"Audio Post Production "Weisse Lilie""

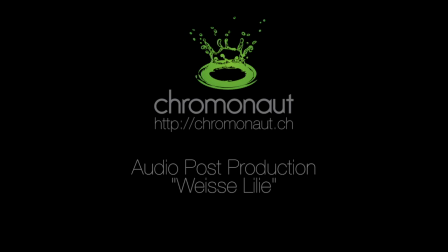[0:00]
Hello everybody, I'm Chris Pollos from Chromonaut. Welcome to a short video about my recent audio post work on a movie called White Lily.
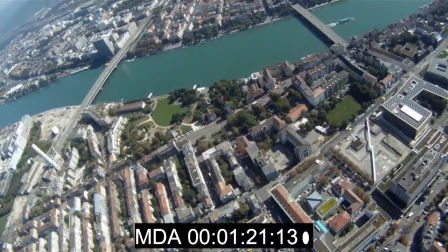[0:08]
This is a movie written and filmed by enthusiasts who are learning the ropes of movie production.
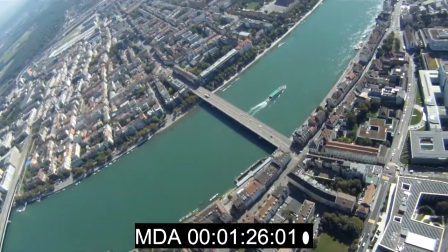[0:13]
It's an older project, but these things take years to plan and finish.
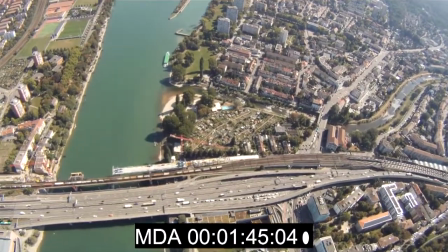[0:17]
Speaking of which, there are a lot of areas where audio post production can really improve the final result.
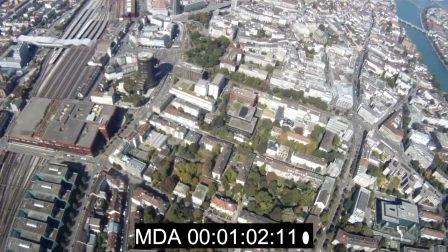[0:24]
Let's look at some areas of the raw material and then let me show you what I did to deliver a polished result.
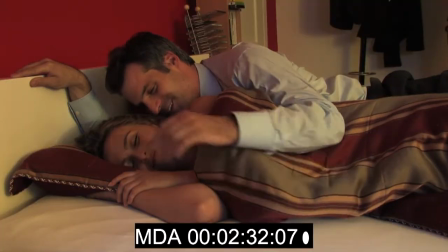[0:32]
Here's a scene where the mic picked up some pretty disturbing vibrations.
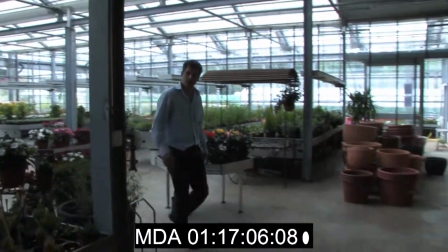[0:37]
In another scene you hear a lot of walking noises from the camera team although the guy should be alone in this flower shop.
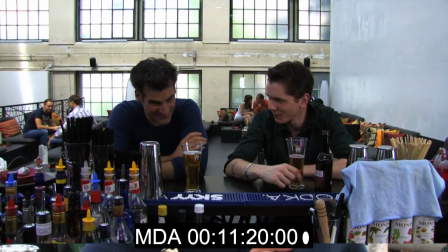[0:46]
A common thing is a high level of background noise you can't always control.
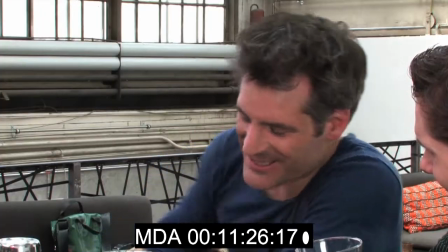[0:53]
In this bar there was a loud ventilation system.
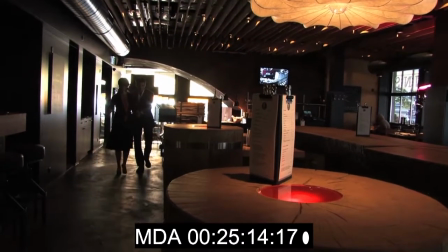[0:56]
In this restaurant the team could only shoot during preparations of the staff for dinner service and you hear a vacuum cleaner and other things.
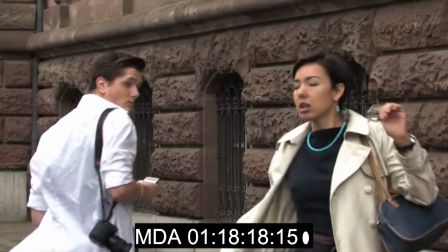[1:06]
Here on the street the traffic is very loud and you have a hard time concentrating on the dialogue.
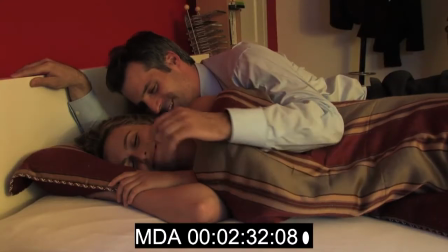[1:12]
Now, let's look at the solutions. So this scene where the two wake up should of course be romantic and calm and set the scene for the movie.
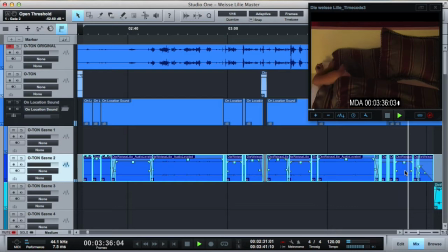[1:20]
I was able to isolate sounds from elsewhere in that scene and chop them together to get rid of the unwanted noises.
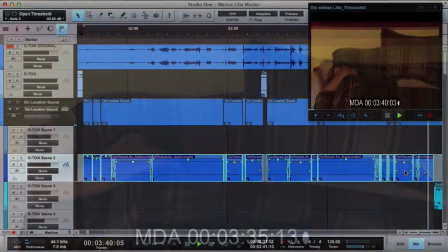[1:27]
Here's before
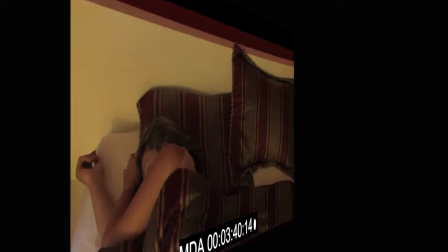[1:32]
and after.
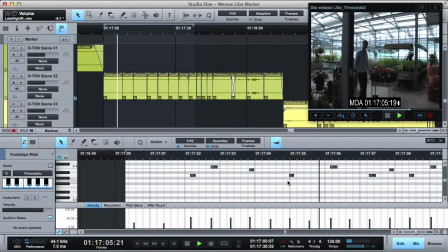[1:35]
Much less disturbing. In the flower shop scene I reconstructed the audio from scratch.
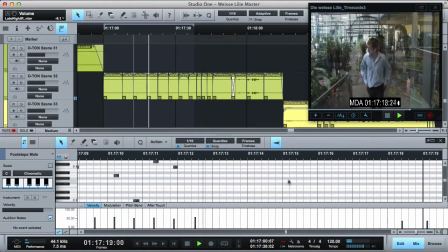[1:41]
I took a clean sample of compressor noise from another shot in that scene and recorded my own footsteps that I then synced to the man walking.
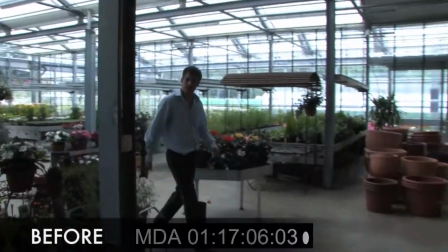[1:49]
Listen to the before and
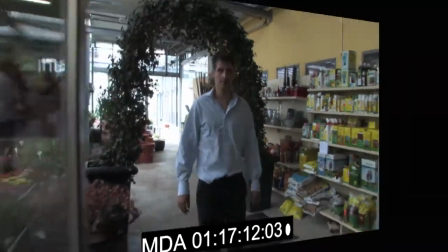[1:57]
after.
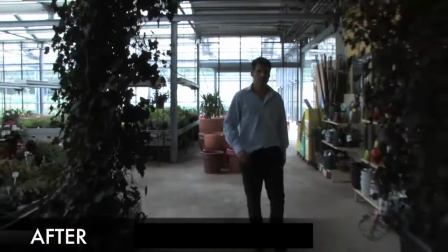Background noise can be good if it adds to the atmosphere, but too much can drown the dialogue and be disturbing.
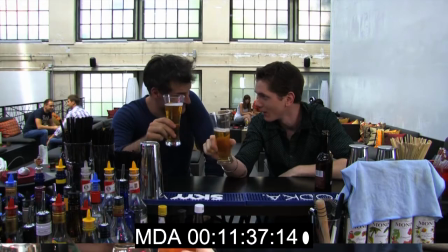[2:10]
Let's look at a scene where I had to take some noise away.
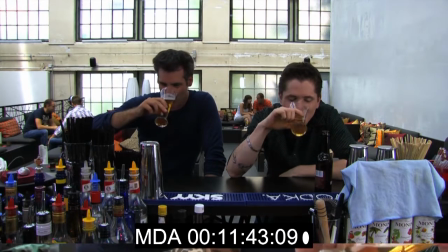[2:13]
Here in that bar scene I could suppress a lot of unwanted ventilation noise and leave the dialogue almost untouched, greatly improving understandability.
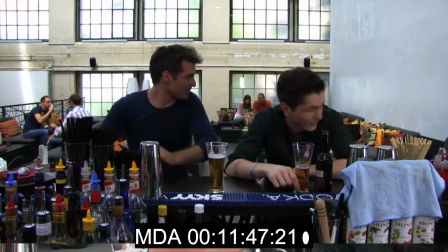[2:21]
Let's listen.
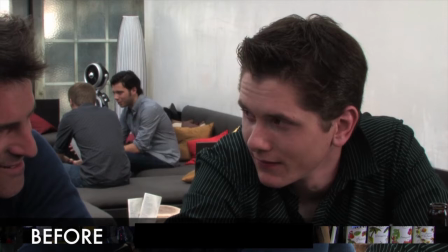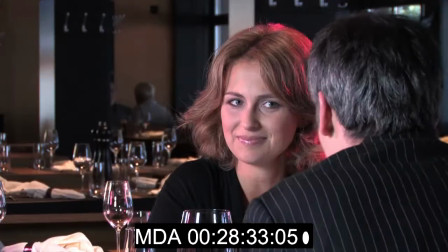[2:32]
I did the same to the restaurant scene, where the man asks his girlfriend if she wants to marry him.
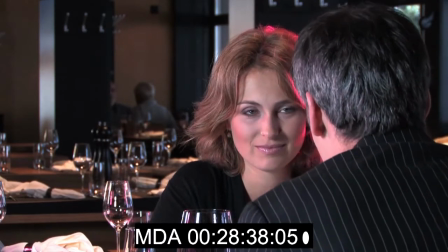[2:37]
You don't want to have somebody vacuum cleaning next to the camera. Here's before...
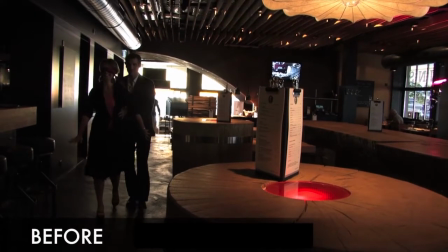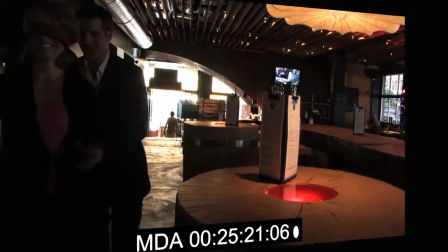[2:47]
...and after.
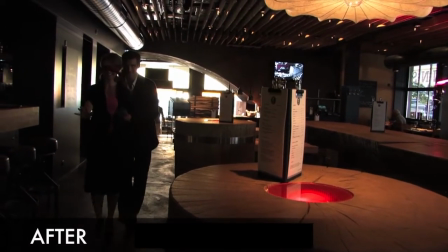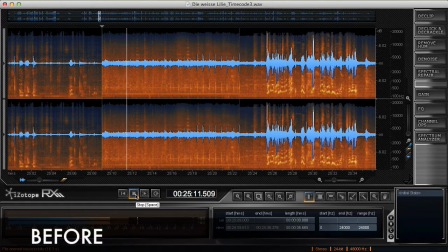[2:55]
You can also see it, visually. Look at the audio spectrogram before I cleaned it, where all the orange parts are background noise...
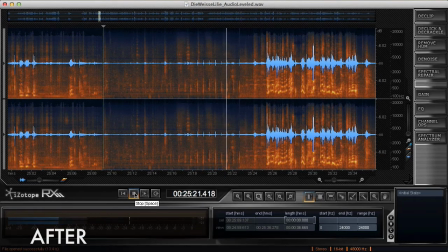[3:05]
...and after I cleaned it. It also looks much quieter. And one last example, the scene on the street with a very noisy and loud background.
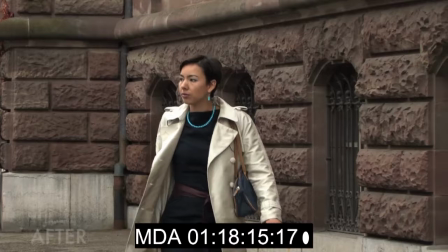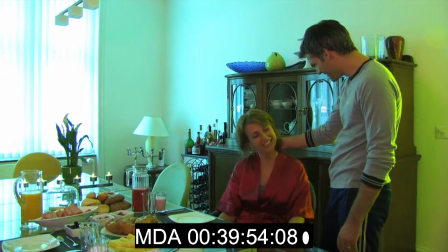[3:22]
To put a cherry on top I added ambient music to many scenes that blends well with what happens on screen.
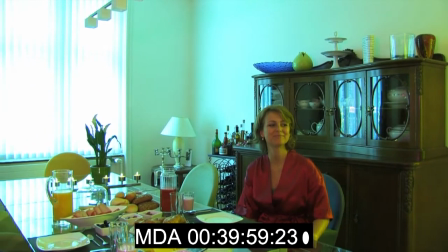[3:28]
It sounds as if the music got recorded on location when in fact it was added later.
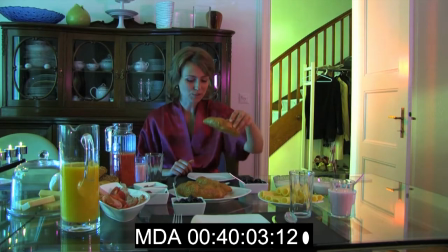[3:33]
Let's listen to the raw music of the scene.
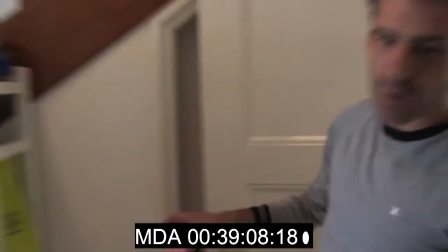[3:40]
And now after I virtually placed it into a portable radio in the kitchen.
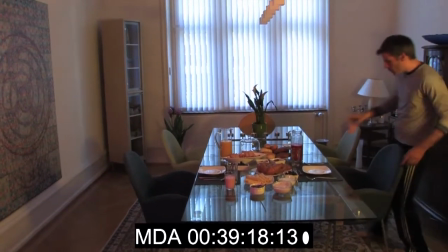[3:49]
When there are disturbing sounds or unwanted background noise, music also helps to distract from it.
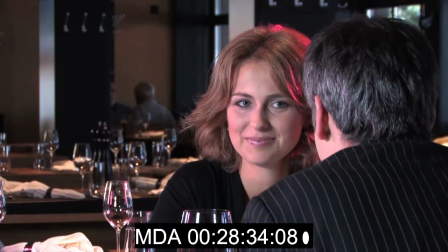[3:55]
Hey, it's all sound design. In the restaurant scene, the music does not only help to create a cozy atmosphere, but also to further draw the attention away from the vacuum cleaner.